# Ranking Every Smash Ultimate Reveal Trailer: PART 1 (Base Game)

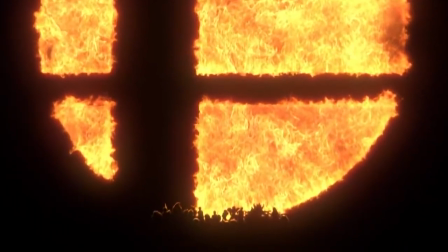The silhouettes, in particular, are a focal part of this reveal but are very difficult to make out,
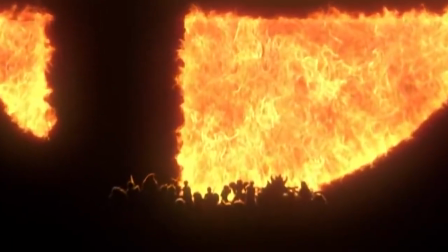so that fans wouldn't instantly identify them all or would have to discuss with others who might be returning.
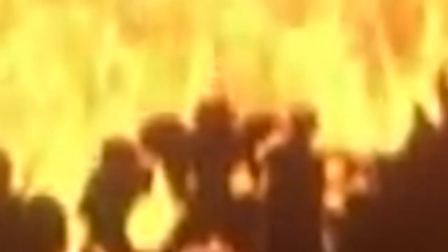Is that Mars? That Zelda? That Samus in a Samus Returns design? I still can't make most of these out. Too bad that most speculation centered solely around whether this was a new Smash game or a port of Smash for 3DS and Wii U,
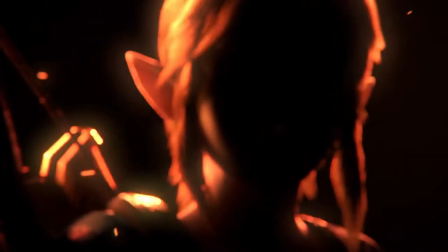despite Link being shown with a major redesign here that a port most likely wouldn't do. It's also simply memorable.
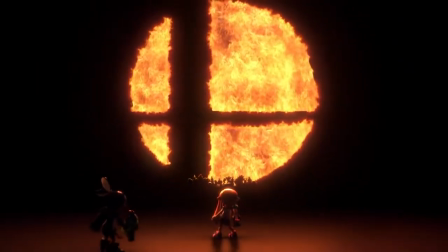The Lifelight excerpt heard here shows this as well.
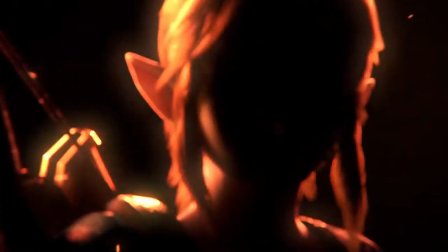It uses a lone choir that, in addition to the black background, burning Smash logo and silhouettes, gives this teaser a serious and ominous tone to communicate how big of a deal a new Smash game is and leave an impression on all viewers,
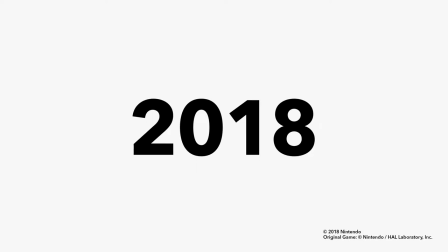Smash fans or not. And it gives the release window of later that year! Does a lot of this sound like nostalgia for ultimate base game speculation?
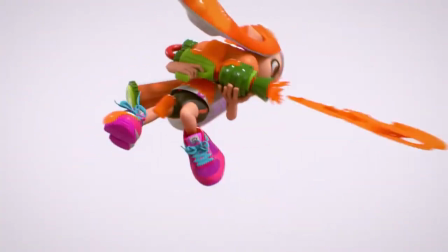Possibly, but I do feel that this trailer excels in doing what a trailer should do.
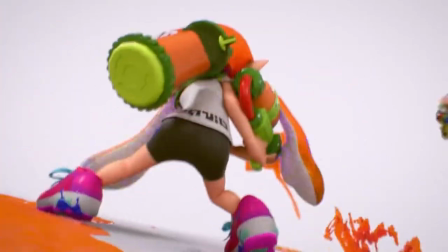Make people remember it and encourage discussion about its contents. And memes.
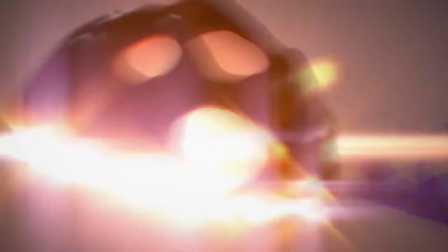The second half is excellent enough to easily make up for the lackluster first half and place this trailer into amazing tier.
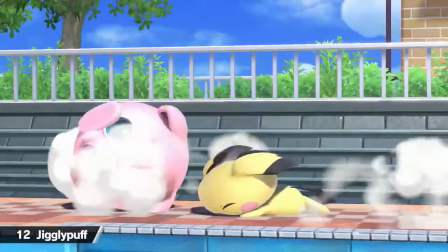Challenger approaching intro video. For a Smash announcement as big as bringing back every single veteran fighter,
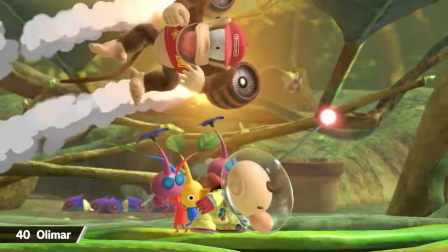Nintendo needed a powerful trailer to sell this. They knocked it out of the park.
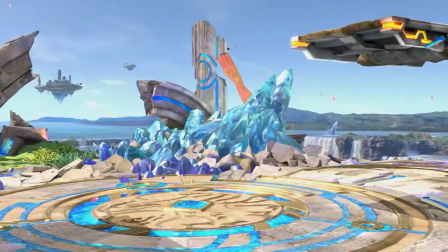The trailer begins with a look at the new Battlefield, again communicating that this is not a port to the audience that continue to have this argument regardless.
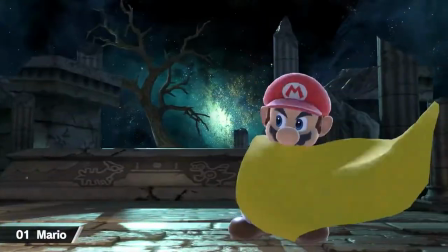It then eases the audience in by beginning to reveal most of the mainstay characters,
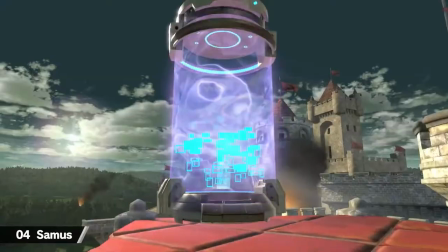but does try to show some of their new changes, such as Bowser's new Final Smash or Zelda's redesign.
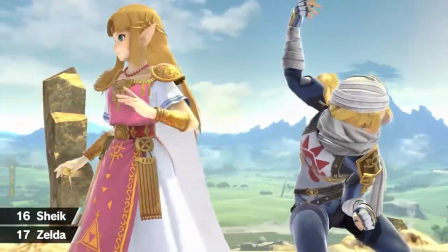After enough of this, it pulls out the bigger cards and reveals Ice Climbers,
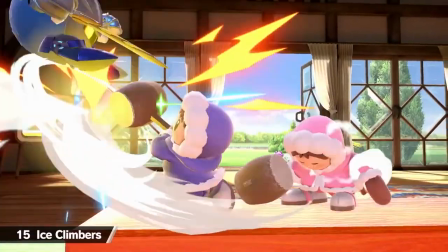the first veteran absent from Smash for 3DS and Wii U, thus the first character likely to get a shock from the audience.
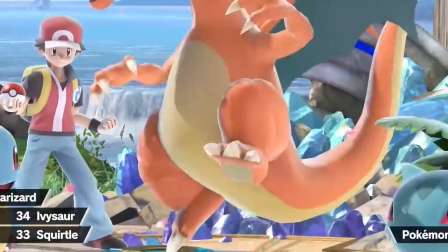From then, it gets into a nice flow showing an unlikely veteran or third party every 10 or 20 seconds,
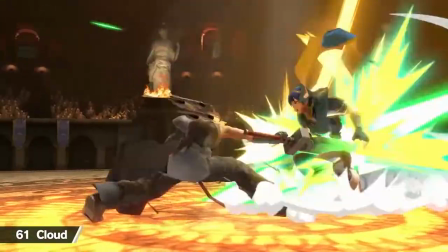ending with an extra few seconds on the spotlight for Cloud. Afterwards, though, it pulls something special.
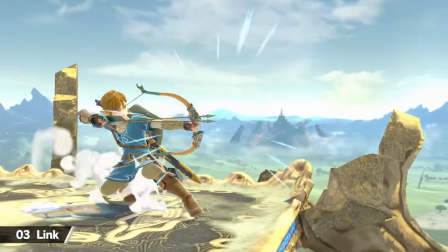With the second least likely third-party veteran to return officially revealed,
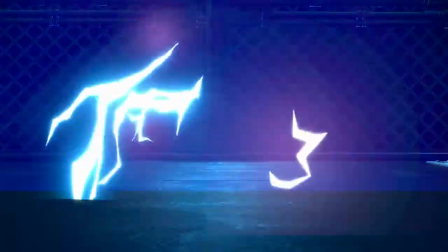the action and music stop to reveal the first least likely third-party veteran to return, Snake.
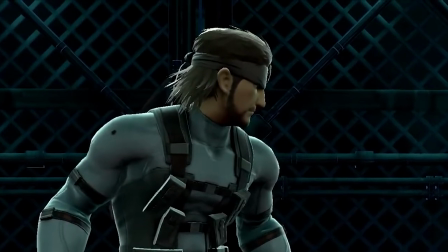With him back, all the fans' expectations are out of the window. There's no third parties Nintendo can't negotiate with anymore.
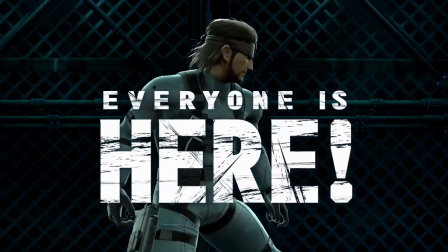They might as well bring everyone here. And bring everyone here they did, as the first scene after the music picks back up shows Pichu,
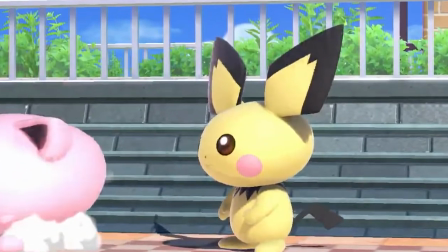the least likely first party veteran to return, to confirm that the past two minutes wasn't a collective fever dream among Smash fans.
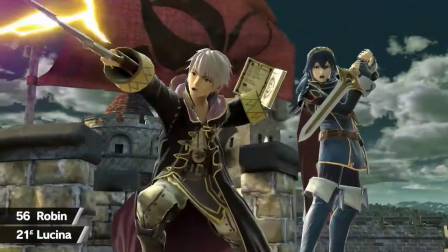Everyone is here. Now, there's nothing better to do than to simply go through the rest of the veterans in the same fashion as the first half.
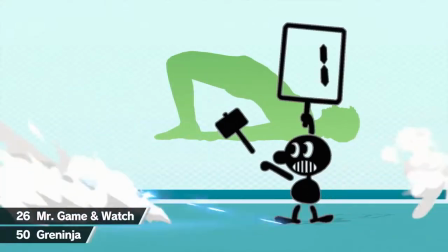This part is perfectly paced.
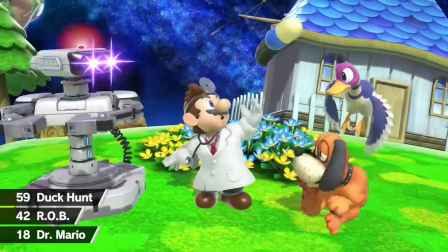They reveal all the right fighters on the right stages at the right times and the right parts of the best version of Lifelight.
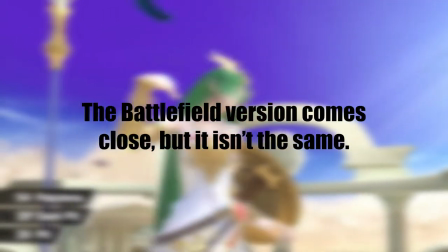It's a crime that this isn't accessible in the final game.
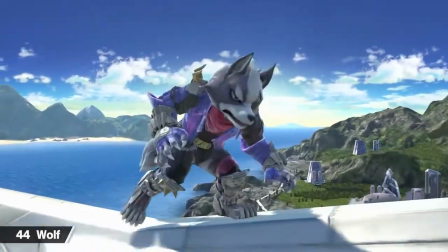As part of this, Wolf and Mega Man, two hype-bringers even after most of the hype has already been delivered, are saved for last to end this three-minute ride with a bang,
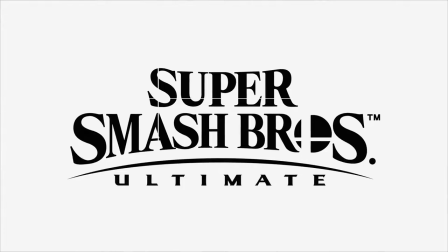just before the fitting title reveal of Ultimate gives closure to one of Nintendo's best trailers ever.
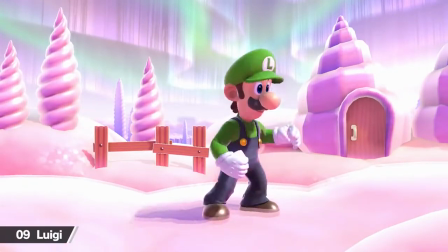Oh yeah, they save Luigi and Yoshi for a gag at the very end.
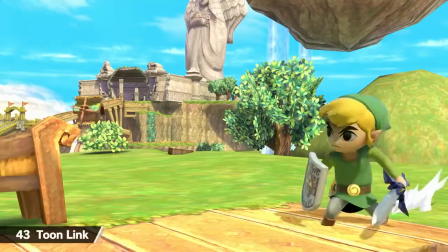I cannot find anything wrong with this trailer, and it's two brilliantly put together, unforgettable,
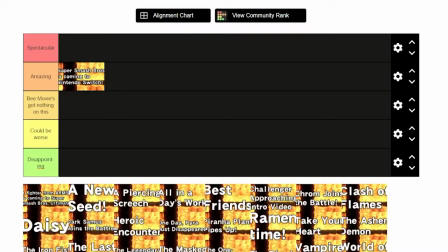and symbolic of how massive Smash Ultimate is that I can't put it any lower than spectacular.
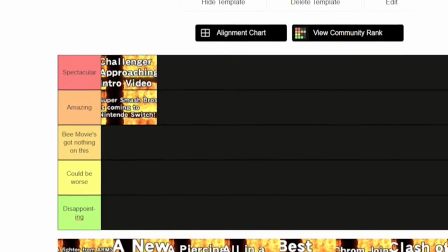Heck, I'm having to restrain myself from creating a super spectacular tier just for this.
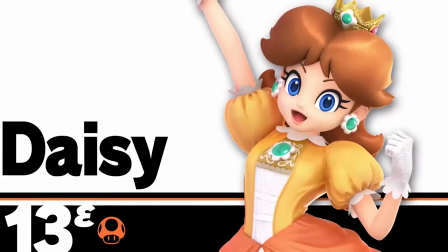That's how much I love it. Daisy, this has no official title or tagline. It's six seconds long and only shows her entrance animation. I can't decide if the part afterwards where Sakurai talks about her as part of the trailer or not.